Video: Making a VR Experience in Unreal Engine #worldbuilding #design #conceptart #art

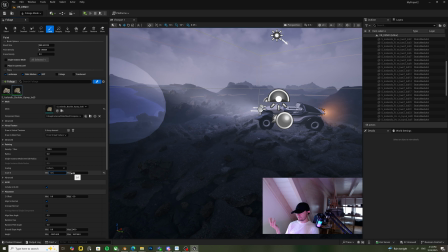(20:45)
Like think about it as a vehicle that just actually went there.
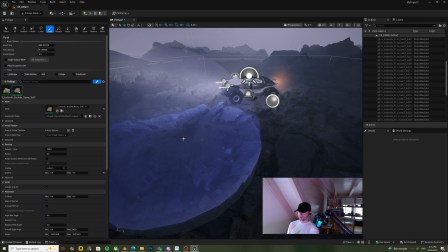(20:50)
So it might have actually moved some boulders or like some small rocks around.
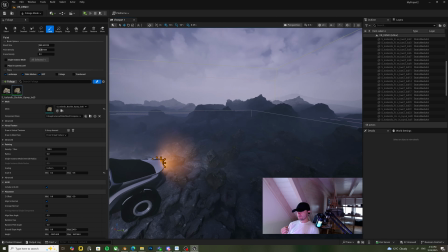(20:58)
That's the storytelling aspect to it. I think such slow processes also help us to think about the story behind it.
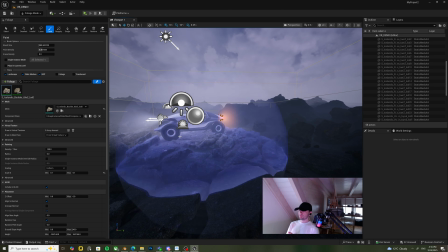(21:06)
So yeah, it was
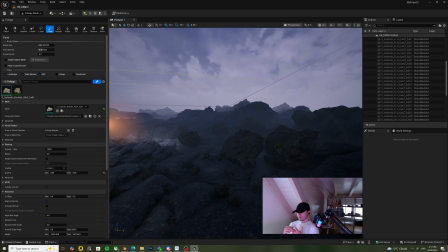(21:09)
helpful for me to think about like what's in there and like how I can emphasize the feeling
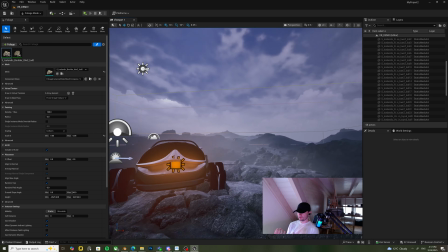(21:19)
and just make it more sense that we are there and the car is there,
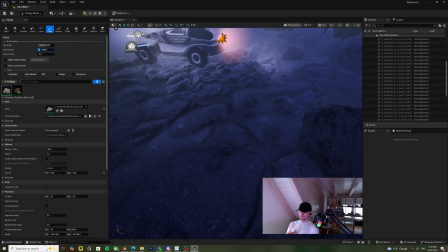(21:25)
not just an empty showroom kind of, you know.
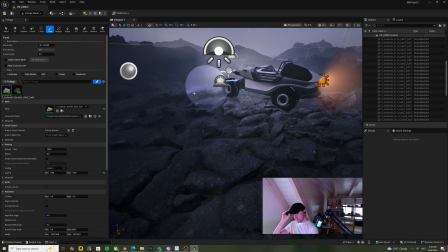(21:29)
And to point out, I didn't model any new assets for this.
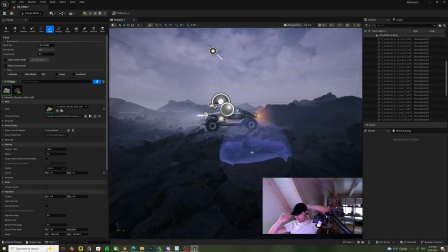(21:34)
It was all the models that I have done for the keyframe.
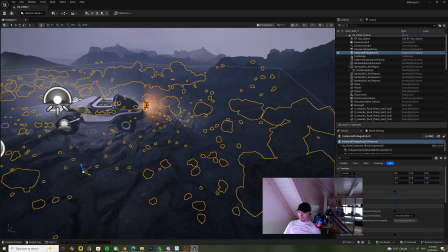(21:39)
So I wanted to be as economical as possible while I was making this,
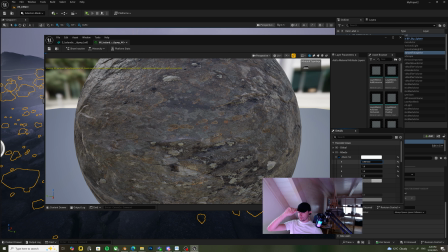(21:46)
because if I was trying to add like design and create more assets, it will create a lot more work.
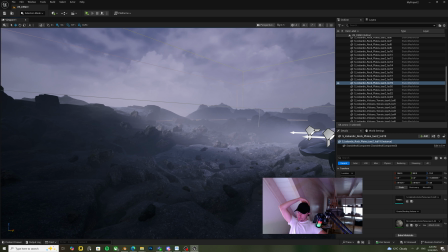(21:55)
Right now what I only thought about was to put more weight on the interactivity part of it. Of course we can always like push this further, and as you can see,
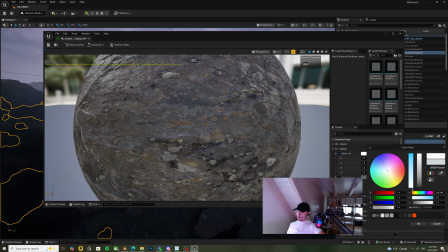(22:09)
I'm here right now just playing around with the values and the colors of the rocks that are scattered around, so they can feel like they are part of the environment.
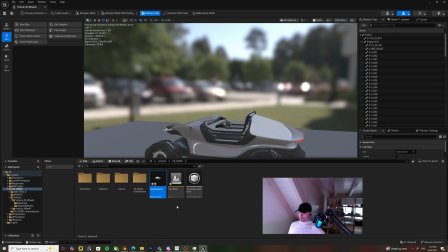(22:20)
Yeah, so we have the merged assets and merged asset animations there, merged keyframes.
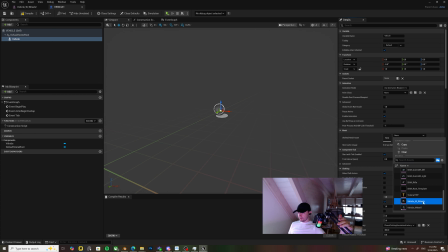(22:29)
I'm in blueprints and I don't know how to explain it over here.
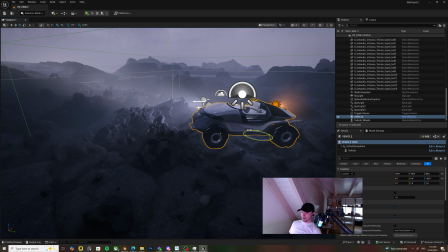(22:33)
We have the skeletal mesh, and I created a blueprint out of the static
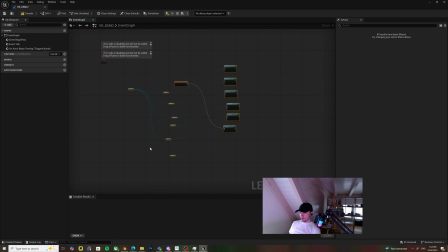(22:41)
like skeletal mesh, and it also comes with a physical mesh which we will use for collisions, and we will also use the animation asset and merge them together in blueprint so they can move together.
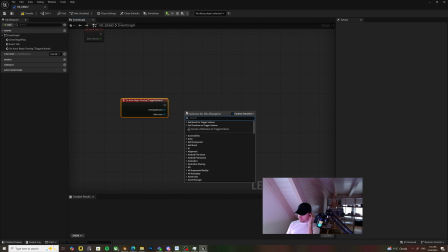(22:57)
And this is for the interactivity part of it. So you put an overlay
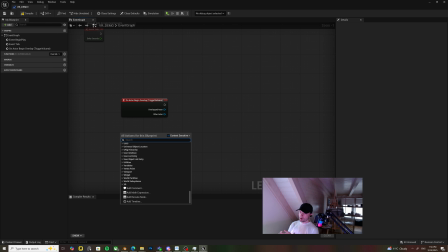(23:09)
mesh, can I say like volume. So once you get into that volume, it will trigger the animation. So the first node that we are adding here is just for that. And then we attach a pawn,
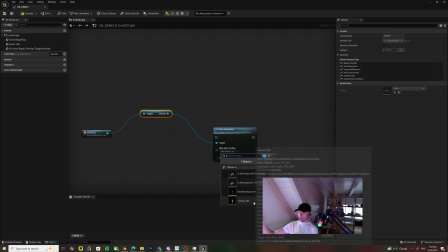(23:28)
attach a capsule into our pawn, VR pawn, so that it can trigger
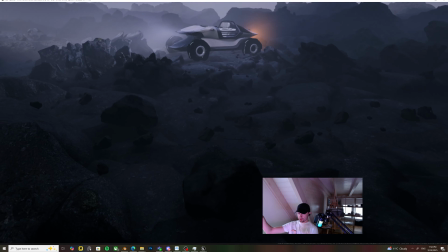(23:36)
the volume, so that it can trigger the animation.
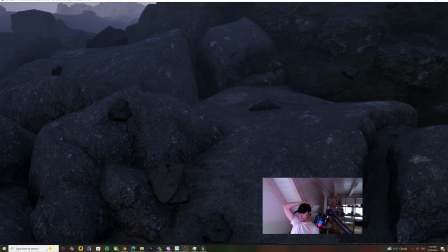(23:42)
So here, right now it kind of works, and which is great.
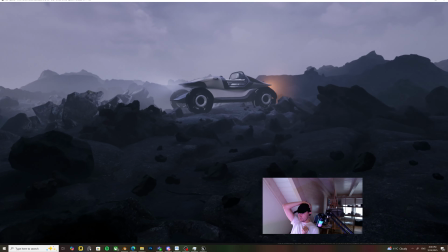(23:50)
I should have sold this part as well, I forgot, sorry about that. But we will go back to this, go into the scene in a second.
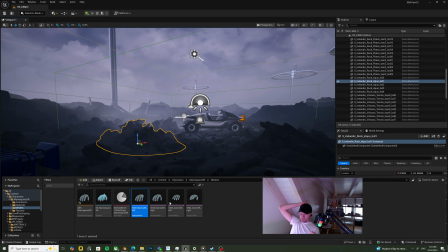(24:01)
This was great, this worked perfectly and I'm very happy about it.
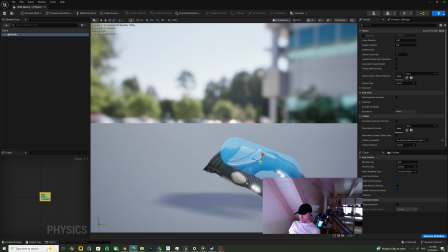(24:05)
Right now this part was kind of problematic because it was my stupidity and took me like a whole day to find out what was the issue with this.
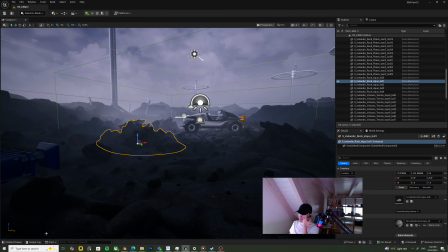(24:13)
What I'm planning to do right now is to create hands
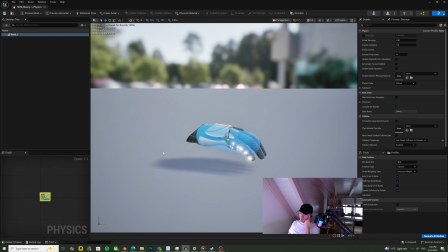(24:19)
and make like making the VR hands not click through the vehicle.
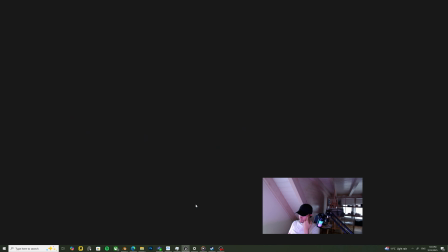(24:25)
So I'm adding physical
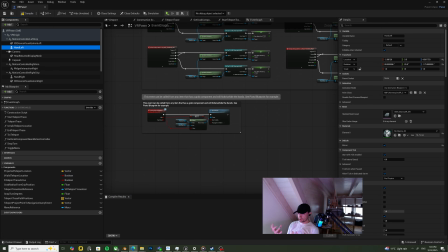(24:29)
meshes, some capsules, so they can create the collisions because they are skeletal meshes, because they are rigged.